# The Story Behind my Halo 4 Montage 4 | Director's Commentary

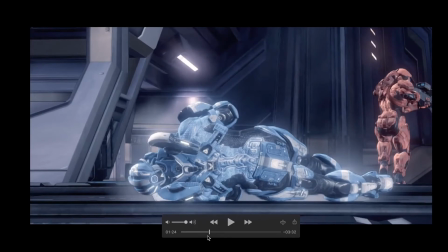740s
That's a cool, it draws your eye around different parts of the frame.
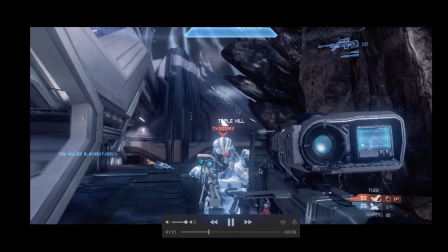744s
Hastings, I know, is really good at this, at guiding your eye with movement and making transitions.
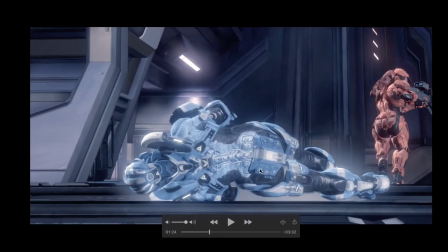753s
I was kind of a less advanced editor back when I made this Taj 4 years ago, so that kind of just happened by accident.
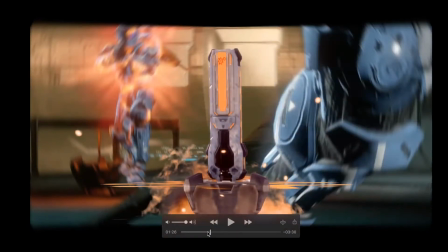761s
And then there you go. There's the finish for the tack. Again, not an amazing clip, but I knew I wanted it in there because of the map variety.
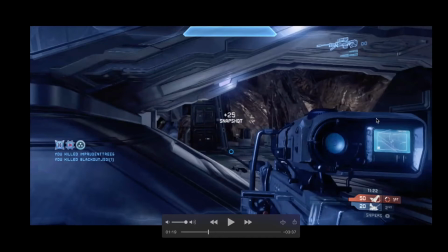769s
Vortex is a really hard map for me. It's kind of just a bad map, but I wanted to get a clip in on there.
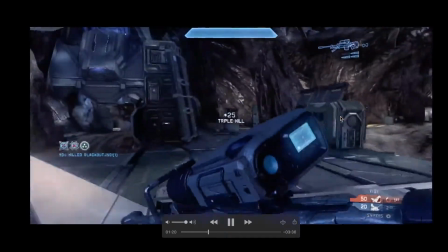774s
So.
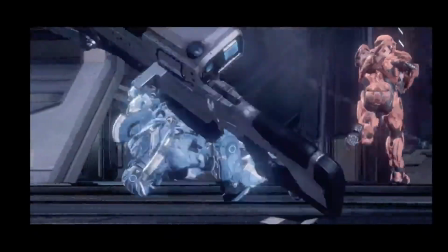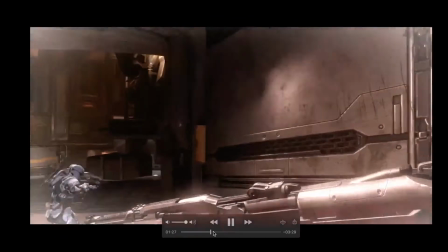780s
And then we get to the Adrift clip, which is a Killionaire. Spoilers.
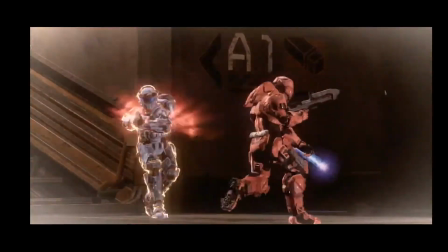787s
Damage boost for a while. Let's see.
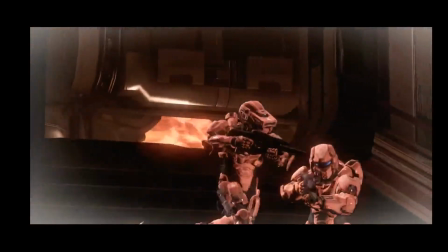793s
Nice little flash effect there with like cutting out every other frame or something like that.
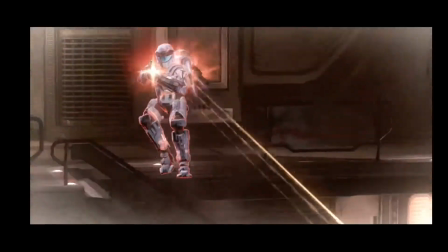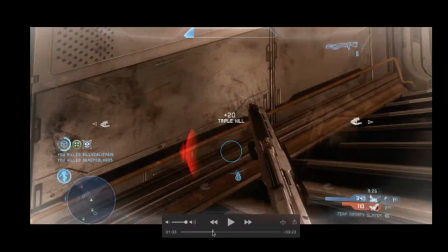805s
Okay, so there you see the Nair. There you go. Let's go back to the beginning and see how we got in here.
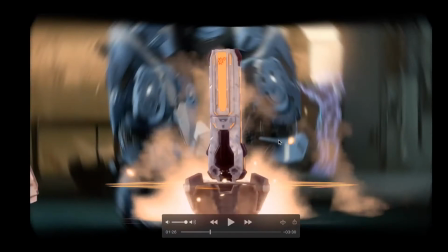810s
So that's kind of the structure of the song.
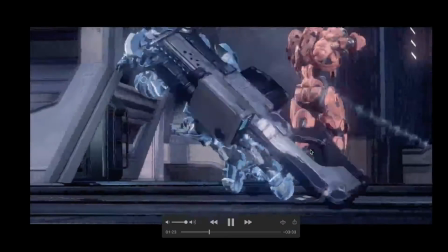813s
It really pops on the tack shot, where you get to like the really dubsteppy, whoop whoop whoop.
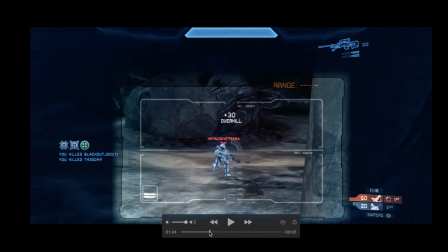821s
Just with this effect, this is a real easy green screen. Halo 4 Forge has a green screen like asset that you can just plop down.
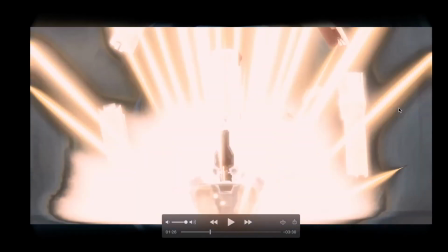830s
Basically, all I did is we'll just go frame by frame through this.
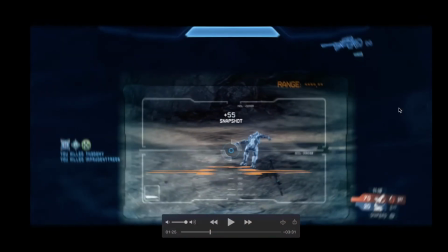835s
A little bit of a radial blur there. You can see in the metals, kind of this circular type of thing. But I just called down a green screen, or called down a damage boost on a green screen,
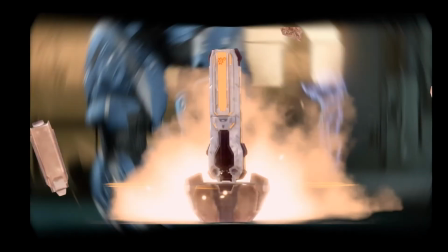846s
recorded it in theater, and then kind of keyed it out in Final Cut. Not a super great key.
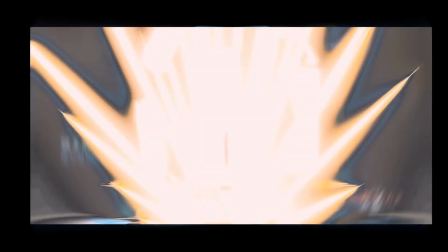852s
I could have messed with the colors, made it a lot nicer. But that kind of, I think it's just maybe a cross dissolve between the two clips in the background.
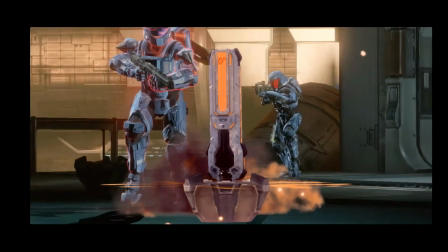860s
And again, this is not very good.
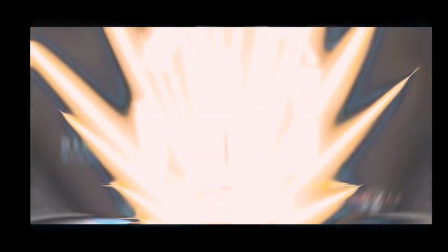862s
I would have liked to scale it maybe, the damage boost popping in like this, but this was a cool...
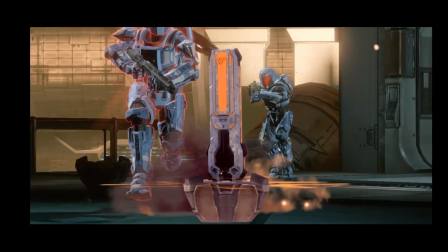871s
And then, yeah, if you look in the little cinematic, my guy running with a shotgun there on the left, he already has it. He already has the damage boost outline, so I guess he runs forward and it kind of just disappeared.
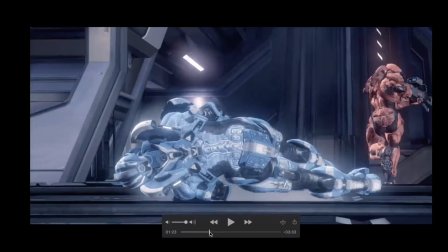884s
Yeah, it falls apart if you go frame by frame, but at full speed, this is a cool transition. I'm proud of this.
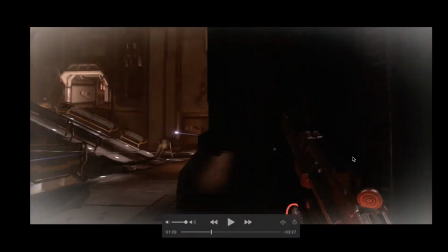893s
And fun fact, this was the second Killionaire I hit chronologically. So I hit my other Killionaire first, and then I hit this Nair, and I just laughed out loud when I hit it because I knew it was so bad. I was like, oh man, freaking on this map with the weapons were so weird.
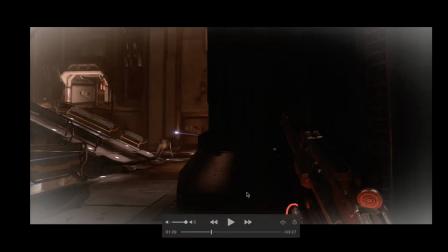911s
I was like, I can't believe I hit a Killionaire. And I almost didn't use it. I almost made this a leftover.
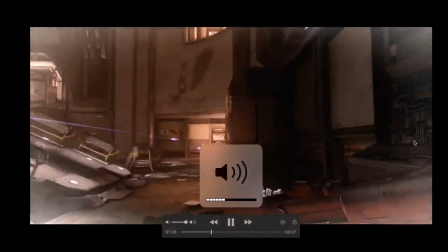915s
But I kind of thought, you know, it's a Killionaire. At one point, I think this may have been the first Killionaire on this map in 4v4.
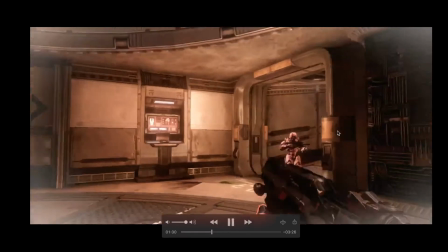924s
I don't really know. But it was cool enough, so I said, fuck it. I used it.
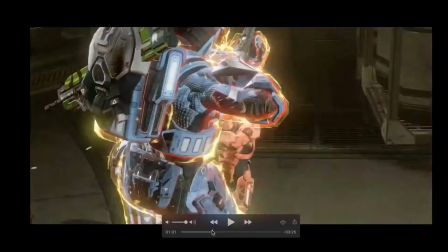931s
You can see the range on the shotgun's pretty nuts with the damage boost, especially.
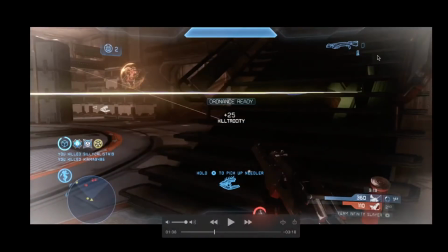940s
There's a needler guy. And then, so here, I have one shotgun bullet remaining. I can't remember.
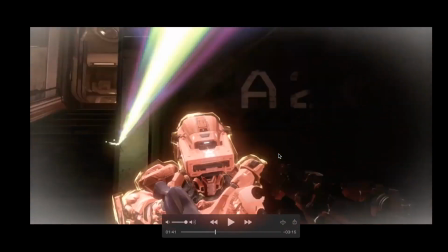945s
I think I run up. I think I actually shot and I missed. So you can see I smack the dude, pull out the BR.
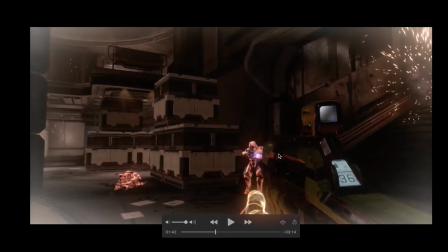955s
Nice little Twixter there. It's a little warpy, but it's not too bad. On the hand, the thumb there, my thumb on the BR looks kind of bad, but the explosion with the grenade, that doesn't look too bad. Another sound effect choice. The Halo 4 BR sounds terrible. It sounds like crickets.
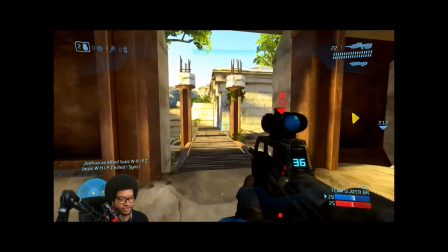971s I'll go with the H4BR. That gun literally sounds like a cricket, dude. You sound like you're just at the farm in a field and you're just like...
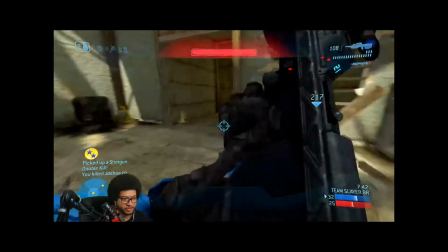979s Worst gun ever. Like, literally, that gun pisses me off just because it sounds like that.
Yeah, I agree with Vetoed for sure.
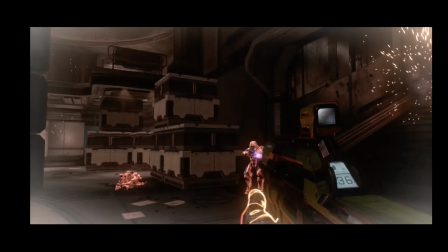986s
So, I went with the Halo 3 BR because I think it sounds the best.
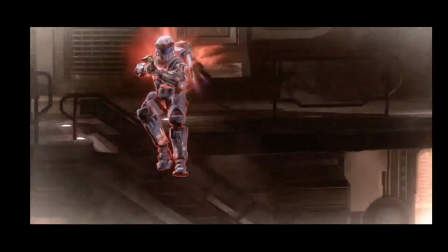990s
That was a good choice. So, a little sloppy BR there. I jetpacked up, and I'll play the raw clip at some point.
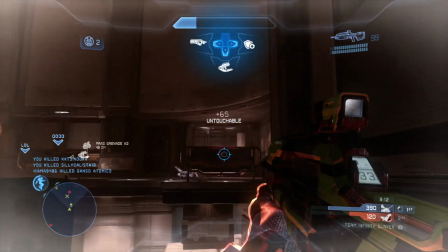998s
The BR finish here for the Tast and for the Killpock here, really sloppy.
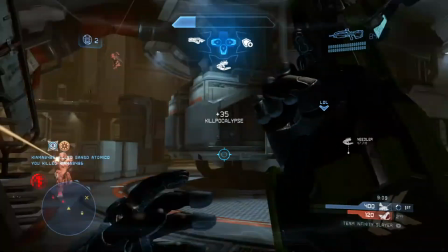1003s
So that's one thing where you hit the raw clip, you kind of think, that was ridiculous.
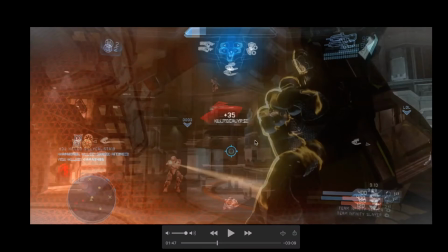1008s
I can't even use that. But with a little editing, you know, some nice angles and some good syncing, you can clean up a clip and make it look a lot better than it is.
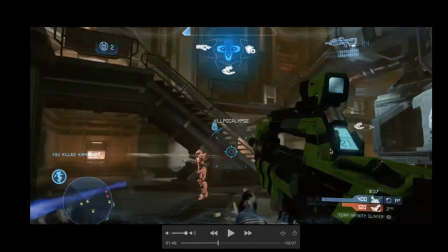1016s
So, and then here, I didn't 4-shot the Nair.
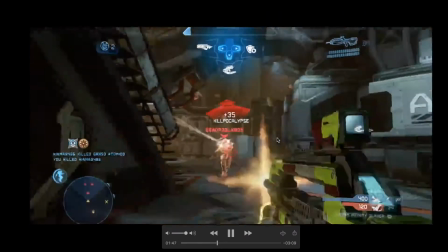1021s
I guess I 5-shotted him. 1, 2, 3, 4, 5. Yeah, that was cool.
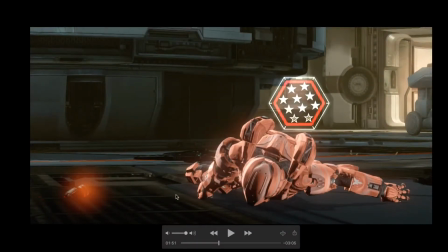1027s
And then this is a cool little screenshot, I guess,
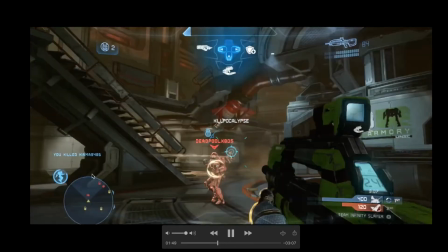1030s
or a freeze frame with my teammate got the little sticky det on the ground right after I killed him.
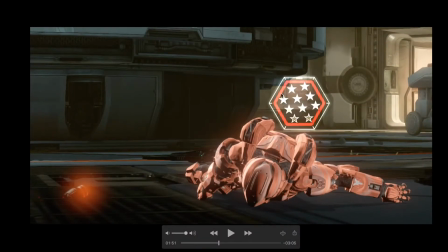1038s
With the Nair metal, I guess it's tracked there, not very well. Again, super basic effect. I'm pretty sure I just dropped the PNG there into Final Cut. I think I changed the blend mode and then tracked it with transform, like really simple.
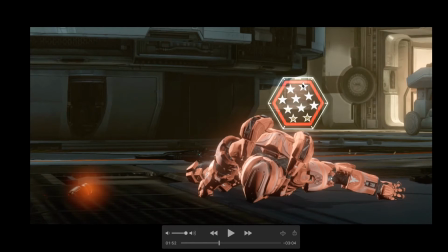1054s
No, you know, it's a little rough around the edges, honestly. But that was cool. I just wanted to kind of give it a moment to sit,
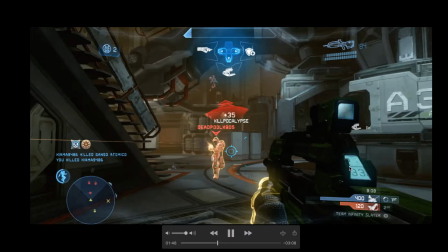1066s
let you sit with the fact that, like, oh shit, he just hit the Nair on this stupid map. I hate this map.
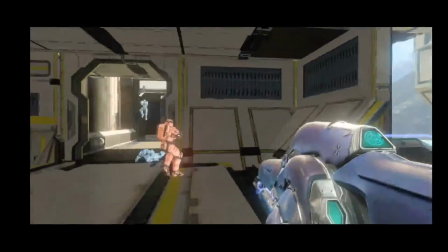1074s
So moving on here, get into snipers. This is Covey snipers, so it's all beams.
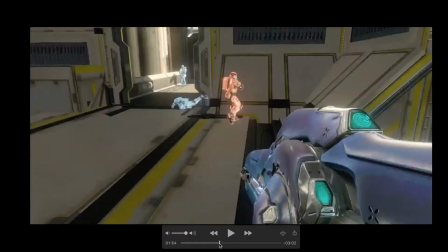1084s
Extermination, that's the reach medal. Yeah, kind of a cool clip. The one thing I would say is I don't like what I did with the edit here.
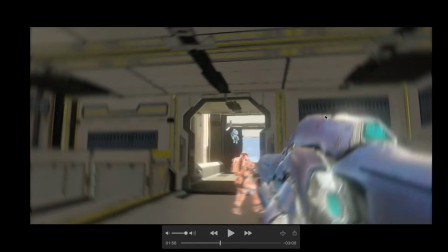1092s
With the I had to kind of buy some time before the first shot. I knew where I wanted to sync, so I went for this kind of slow-mo with little radial blur warp. It doesn't look very good, and in hindsight, I think I should have just cut to a different theater angle or something.
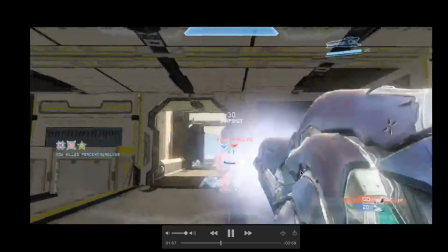1113s
But yeah, they basically, this blue team just walked all in front of me, so I just lucked into this.
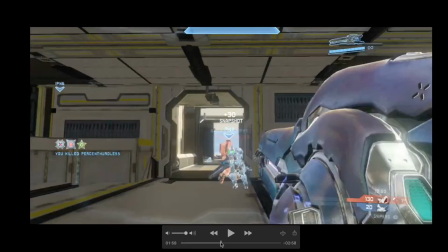1120s
You notice with the gameplay, there's a big focus on exterminations in this, because in Halo 4, for those of you who don't know, most of the game modes are instant respawn, meaning if you press X, you just respawn after like 1 second or just like half a second.
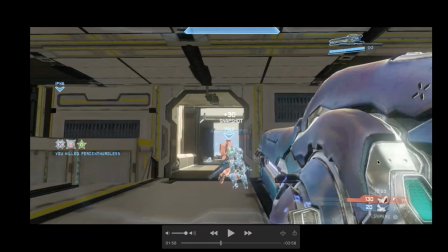1136s
So prior to MCC, Halo 4 exterminations were kind of like a little bit rarer than I'd say maybe in like Reach or H3, just because
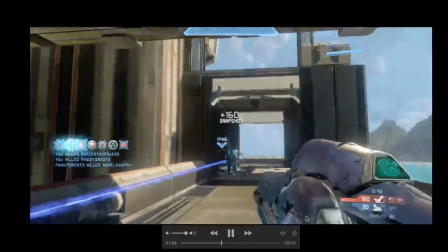1148s
you just have to get lucky that the other team doesn't press respawn.
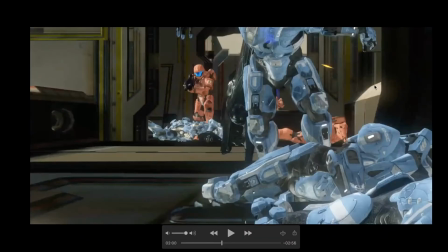1153s
So you see there another little clickety clackety flashy thing. I'm pretty sure that's the stupidest name for that effect ever.
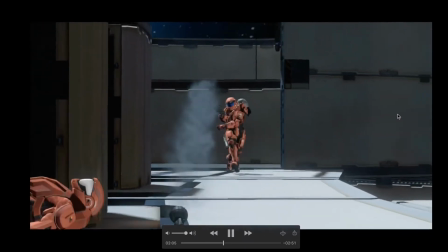1164s
So my guy spawns in, he runs ahead. Again, you hear that H3BR.
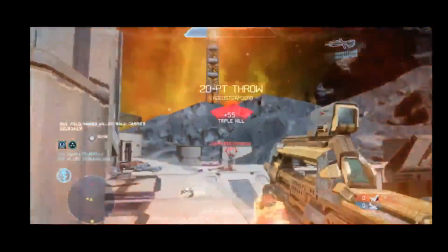1172s
2, 3, 4, 5.
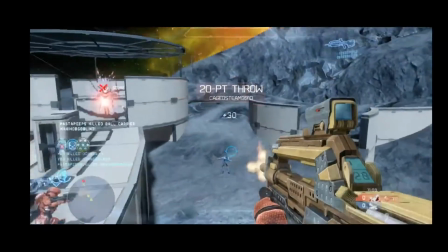1177s
Yeah, so sync, especially with BR clips, the sync can be tough.
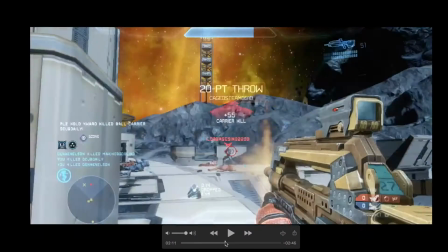1182s
I think I did a pretty good job on this one. Basically, I think this clip is all VR.
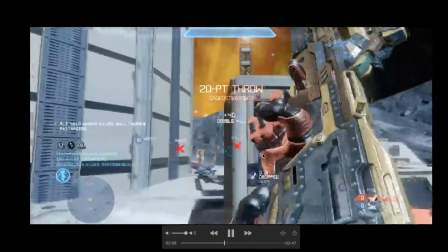1187s
What I like about this clip is I get down to one shot like 3 separate times.
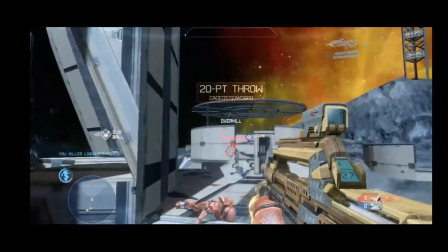1192s
So right here, I have no shields. I get them back.
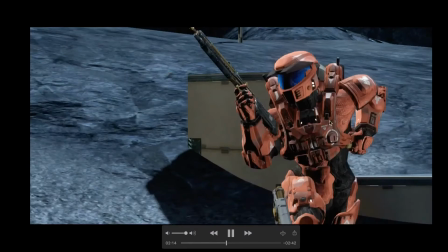1198s
And then I guess I cut it out, but some grenade went off and fucking took me from full shields to no shields. So I like clips where I'm kind of in the middle of the action. You know, there's dudes all around me. It's not just easy shots. I like to make things interesting and go for kind of flashy shots, put myself in the middle.
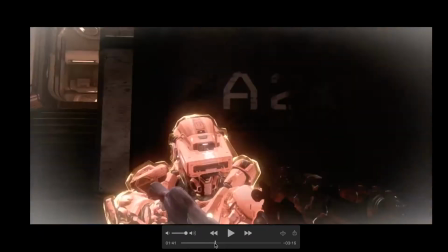1216s
So yeah, that's something that maybe I prioritize too much, even to a fault,
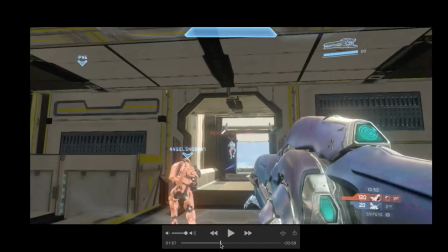1221s
is clips where your health is low or you're one shot or you're getting shot a lot.
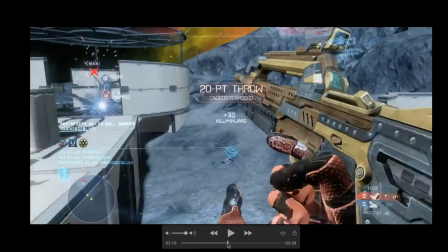1226s
Um, but this is a clip that definitely made use of that.
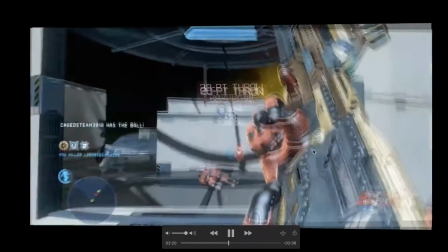1231s
And then I finished for the task. The little screen shake effect there, I don't love it.